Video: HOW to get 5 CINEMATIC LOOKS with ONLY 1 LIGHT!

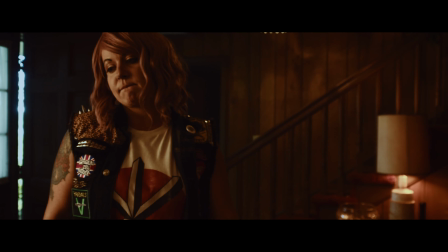[4:07]
This technique will help accentuate your subject's features, but will help hide imperfections.
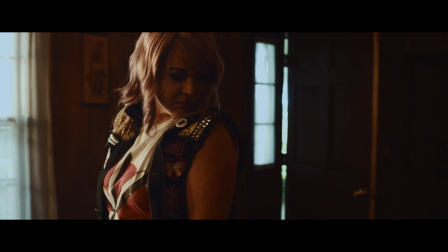[4:13]
So this lighting technique is sort of the best of both worlds. When you want to hide those imperfections, but you also want to start adding more dimension to their face. This is a great cinematic lighting setup, a good place to start your key light whenever you're trying to light a scene for the first time.
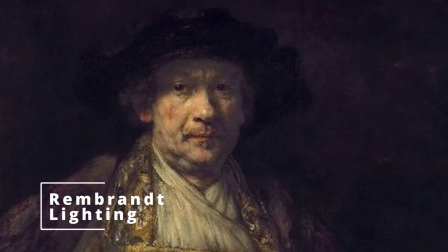[4:32]
Number 4, Rembrandt Lighting. Named after the famed Dutch artist,
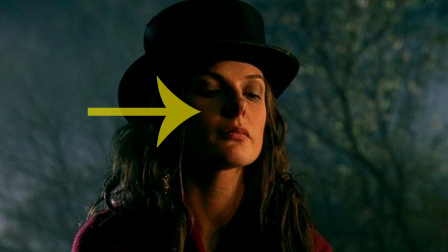[4:37]
Rembrandt light is defined by the triangular pool of lights that's seen on the shadow side of the face. That's
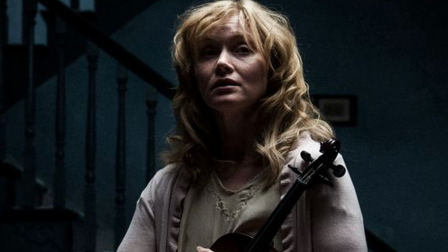[4:43]
how you know you're really nailing this technique, is when you see that triangle.
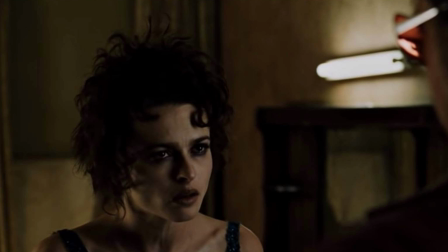[4:47]
The lighting setup is gritty and shows imperfections in your subject's face, and is great for shots that contain lots of emotion.
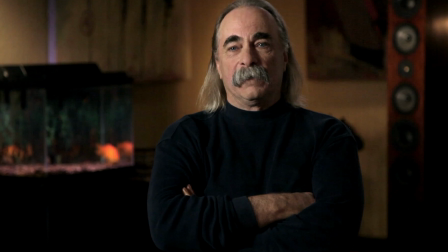[4:54]
This technique is great for interviews. This will get you that Netflix interview style right here.
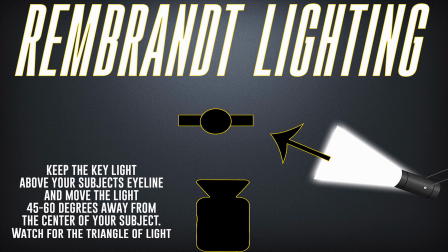[5:00]
The lighting technique is achieved by moving your light source between 45 and 60 degrees from the center of your subject.
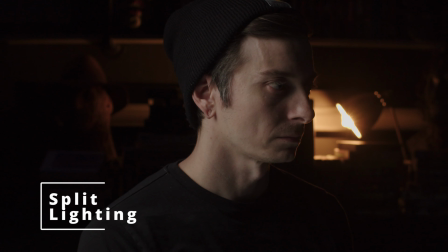[5:07]
Number 5, split lighting. Split lighting is a technique that splits light down the center of your subject's face.
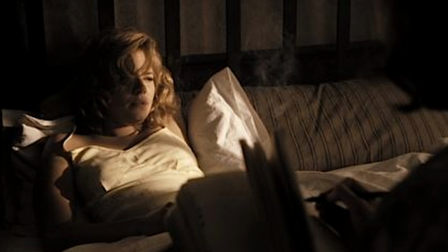[5:13]
This is a very dramatic lighting method. This type of lighting highlights any possible textures or imperfections on your subject's face.
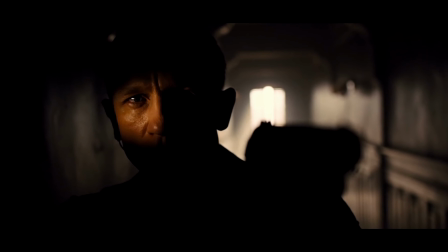[5:21]
So if that's a concern, I would avoid this technique at all costs.
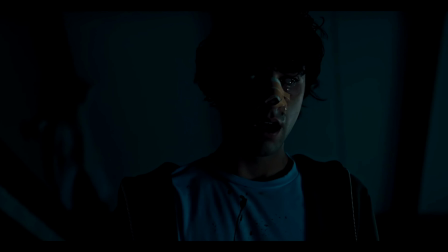[5:24]
However, just like Rembrandt lighting, this look is very gritty, dark, and is perfect for delivering emotion without your subject even having to say a word.
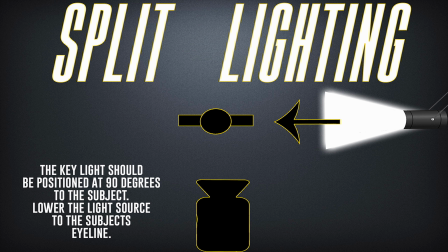[5:33]
To achieve this look, lower your light to eye level with your subject and move the light source to the side or at 90 degrees to your subject. And that's it. Perfect contrast and moodiness. Again, this is perfect for that Netflix interview look. This is perfect for getting those thriller, crime drama, or horror scenes. So I hope you guys enjoyed this lighting breakdown of these 5 lighting setups and you learned something new as well. Let me know down in the comments which one of these 5 lighting setups was your favorite. So guys, if you like this video, you're not going to want to miss this video here. Also subscribe to the channel and ding the bell so you don't miss any filmmaking tips, tricks, or tutorials. Again, my name is Drewxcifer, and I will catch you on the next one. See ya.